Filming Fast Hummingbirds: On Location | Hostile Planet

Filming a show like Hostile Planet comes with a lot of unique challenges. Check out this from behind the scenes. Okay, ready?
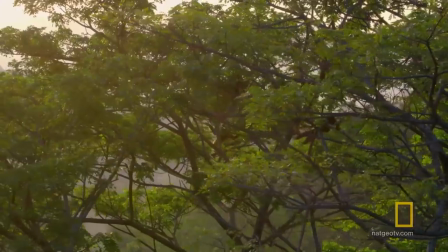9s
One of the aims of Hostile Planet was to try and immerse the viewer in the world of the animals.
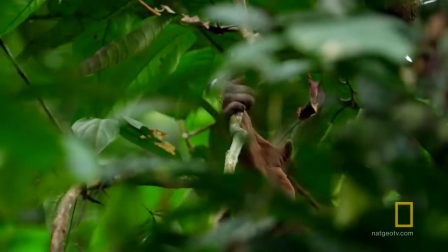14s
You want to film something people haven't seen before or film it in a new surprising way, which is going to be difficult. We went to the heart of the Ecuadorian Andes to film hummingbirds.
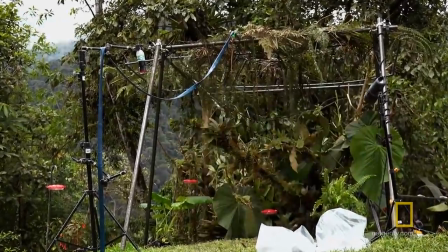29s
That's nice. We spent four weeks out there filming 12 hours a day,
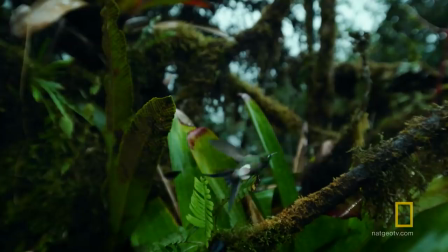36s
every day, just to capture this hummingbird sequence. That's the one.
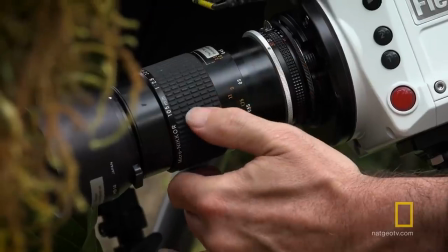41s
I think it looks great. But it's really challenging to capture how a hummingbird moves because you can barely see it.
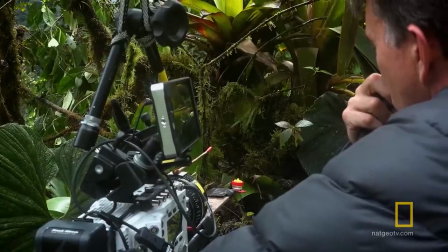49s
So this is a phantom high-speed camera. It's one of the cameras that can record almost as fast as the hummingbirds can fly.
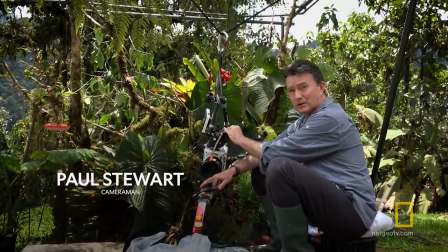57s
What we've done is we've suspended this rather expensive camera from a rope and we've created a little hummingbird paradise here
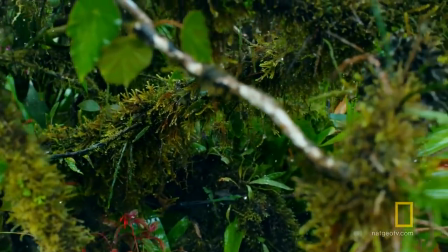64s
and the idea is that we can just move the camera and so we get that feeling of flying with the hummingbirds.
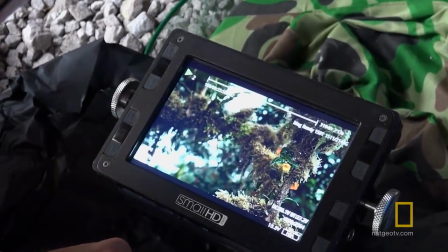73s
That's very nice. It's super sharp. That may sound easy. The shots over in half a second.
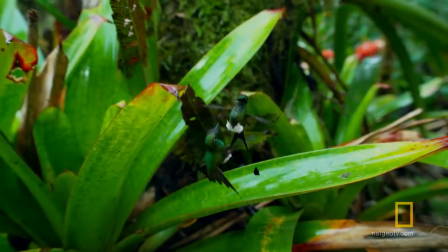80s
This camera allows us to take that half a second and stretch it out into 30.
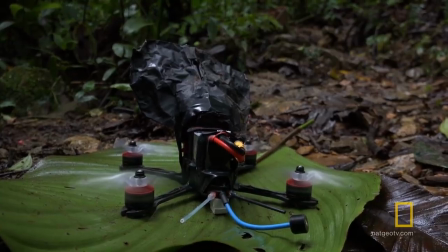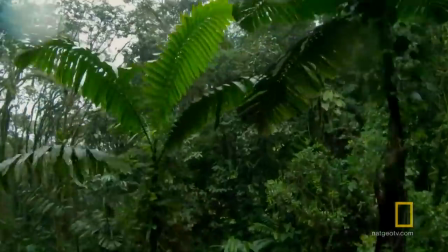94s
We also wanted to give the perspective of what it's like to be a hummingbird flying through the forest.
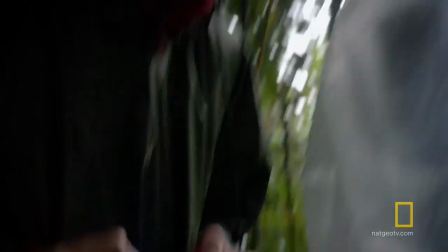101s
So we got this racing drone pilot to go out with us and fly his really fast, small, agile drone dodging between the trees.
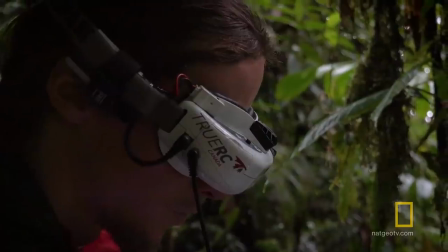110s
He came for five days and the first two days it
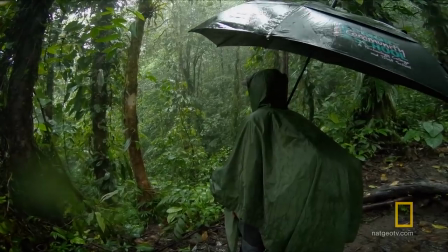116s
rained solidly and you're just thinking how can we get the sequence.
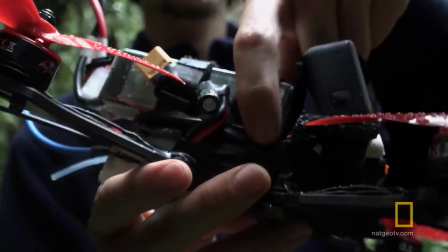122s
But we got inventive. You'll see the very expert taping around the whole drone, just to keep the water out because it just keeps on pouring.
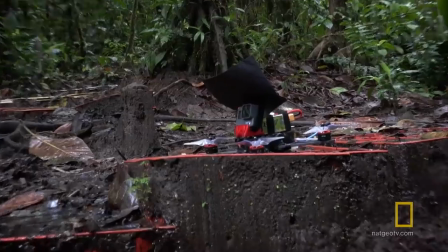130s
And then we had to build a little roof for it. Isn't she a beauty?
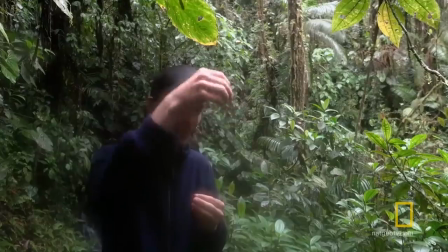135s
Water dripping everywhere, so you think you got the most perfect shot, and there's, you know, this splash of water on your lens, and it's like, ah! After a while, we actually realized that that looked really good.
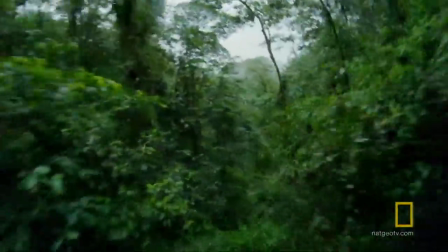149s
It made you feel immersed in this environment in a way that a clean image wouldn't.
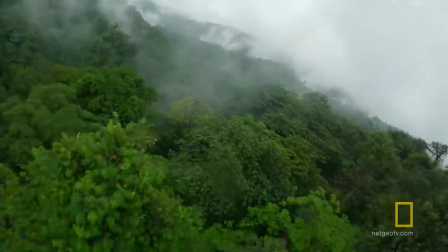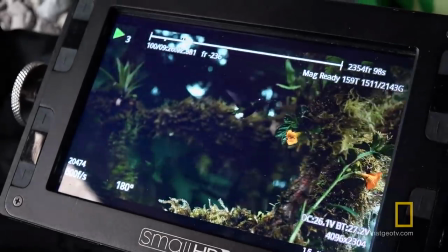159s
We entered the project with the idea that we were going to try and push things as much as possible. I know what we're trying to do and I'm seeing the raw footage and I'm going, that's incredible.
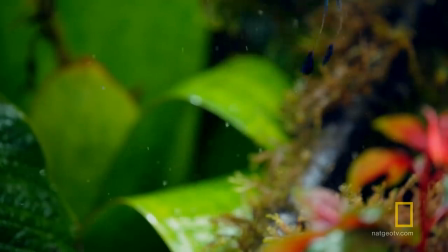172s
That's when you know it's going to work. I hope you'll be blown away because I know I was.